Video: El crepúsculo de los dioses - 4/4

De momento las empresas grandes son de japoneses y los ejecutivos no es que no sepan quién era Billy Welder. No saben quién es Coppola. No tienen idea de algo que no haya pasado antes de ayer. Sí, sí, diez años atrás. No, por eso decíamos antes que cómo será el de ahora si antes y hace ya 60 años las cosas serán así. Lo que pasa es que esta película está hecha con amor. Y eso se nota, aparte del cinismo y de todo. Bueno, dime un momento que elijas que no sea el del foco. A ver, llévalo, llévalo. ni que sea tampoco cuando haces y ve el micrófono que horror cuando pasa el micro con la jirafa a la pluma del sombrero eso es fantástico me voy a quedar con el final cuando ella se desenfoca haciéndole
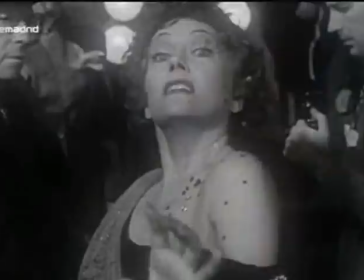300s
así a la cámara una especie de hipnosis no sabes si magnética que es lo que pretende pero en todo caso como se va difuminando se pierde la película, se pierde Hollywood y se pierde ya como la memoria parece como el auténtico final ella eso difuminándose y yéndose algo de eso que lo hable yo con él está lo utilizó fernando fernán gómez en el viaje a ninguna parte pierden la memoria no saben si han ganado un premio o no me acuerdo cuando subieron aquel premio el personaje de lópez bach está desdibujado y eso me acuerdo que me decía fernando que le había influido mucho Esa película influyó en mucha gente del cine, claro. Bueno, para ti, Don Luis. Pues mira, para mí, quizás ya las que hemos comentado del foco que a mí me fascina, hay una que me gusta mucho que es en la extraña y surrealista Fiesta de Nochevieja,
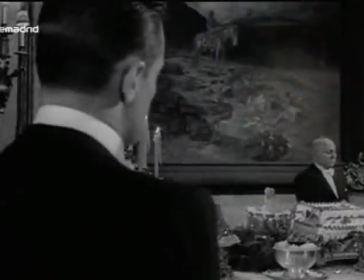351s
cuando de repente se ve un primer plano de William Holden y se da cuenta con Max al fondo,
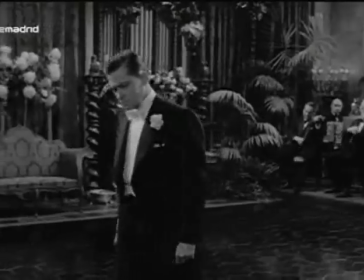357s
de que eso es lo que a él le va a tocar. O sea, que él ha apostado por una vida en la que terminará,
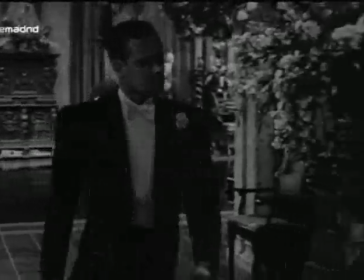362s
poco menos que haciendo fiestas de ese tipo y lavando vasos y sirviendo mesas para fiestas inexistentes
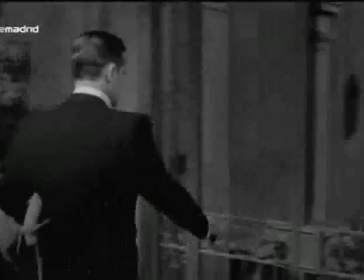371s
y entonces decide irse, huir de ese mundo, salir a un mundo real y se queda enganchado por la cadena del reloj en la puerta cuando trata de
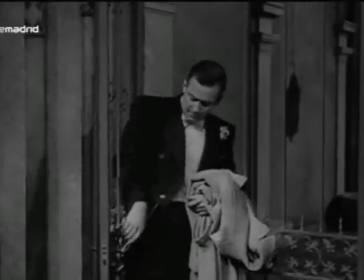379s
salir como diciendo me quiero ir y aquí los lujos son los que me atan es decir,
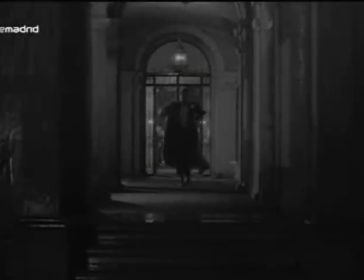384s
todo el precio de mi venta, me he vendido por un precio me he vendido por trajes, me he vendido por relojes, me he vendido por pitilleras Eso es lo que me ata, ¿no?
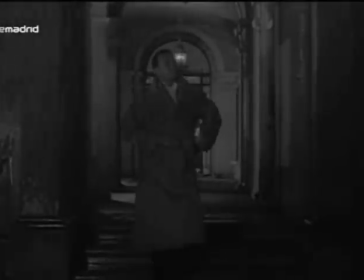392s
Y el desprecio con lo que él suelta la cadena a reloj y trata de buscar la libertad. Inmediatamente después, acto genial, el diluvio.
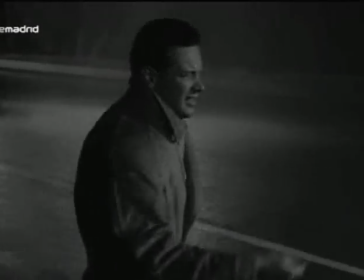400s
Fuera de ese refugio está lloviendo torrencialmente, como si lo que pudiera encontrar fuera de allí fuera eso.
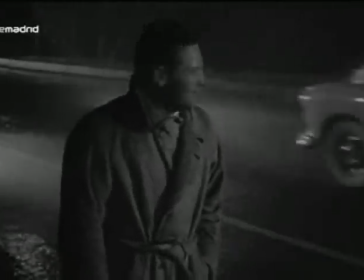409s
Un presagio ya, la lluvia, ¡vau! Fíjate, está tan bien hecho lo de la cadena... Yo creía que era casual. Yo pensé ayer viendo la película que era casual. O sea, está hecho, coreografiado, perfecto. Sí, pero no es fácil. Y claro, tiene tanto, como lo está explicando Luis además muy bien, tiene tanto que ver con lo que es, que es imposible que sea casual, pero está hecho tan bien esa escena que parece que se ha enganchado. Tienes que intentarlo para que se te enganche tan de verdad a una cadena, es complicado. Yo siempre pensé que era casual, pero claro, es una metáfora tan potente. Hay siempre un genio en los platos, el Frankie de a turno, yo, tú ahora, tú ahora, a Holden le dice tú, Bill, ahora cuando pasa, solo gira esto de la hora y se engancha y lo coge. Bueno, entonces, ¿cuál es tu plano? Pues me voy a quedar con el maravilloso momento de, no, yo soy grande, las películas son las que han empequeñecido, que es una de las mejores frases que se han dicho nunca. La entrada de William Holden en los aposentos de ella, el primer enfrentamiento que tienen,
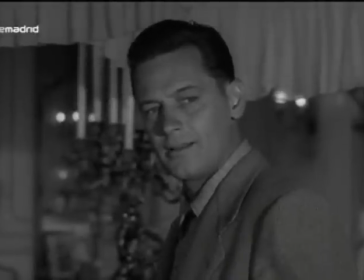469s
a mí me parece muy interesante porque va a marcar un poco lo que es el resto de la historia conjunta.
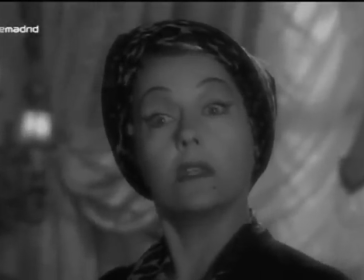475s
Y ahí es una secuencia presidida por un mono que está muerto.
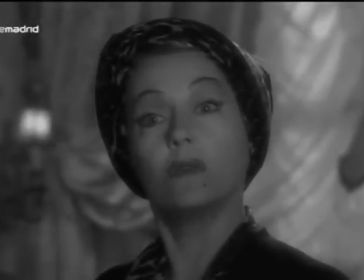480s
O sea, es todo como...
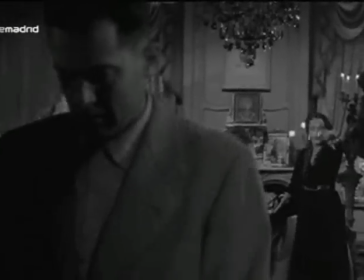482s
Siendo sencillo Wilder en esta película, que no ha querido rebuscar demasiado solo en lo que yo considero atmosférico,
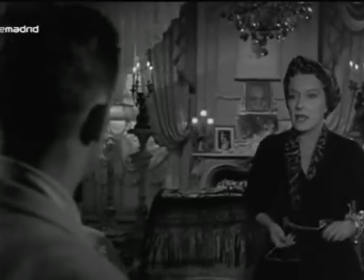493s
dice mucho, ¿no? ¿Qué hace ahí ese mono?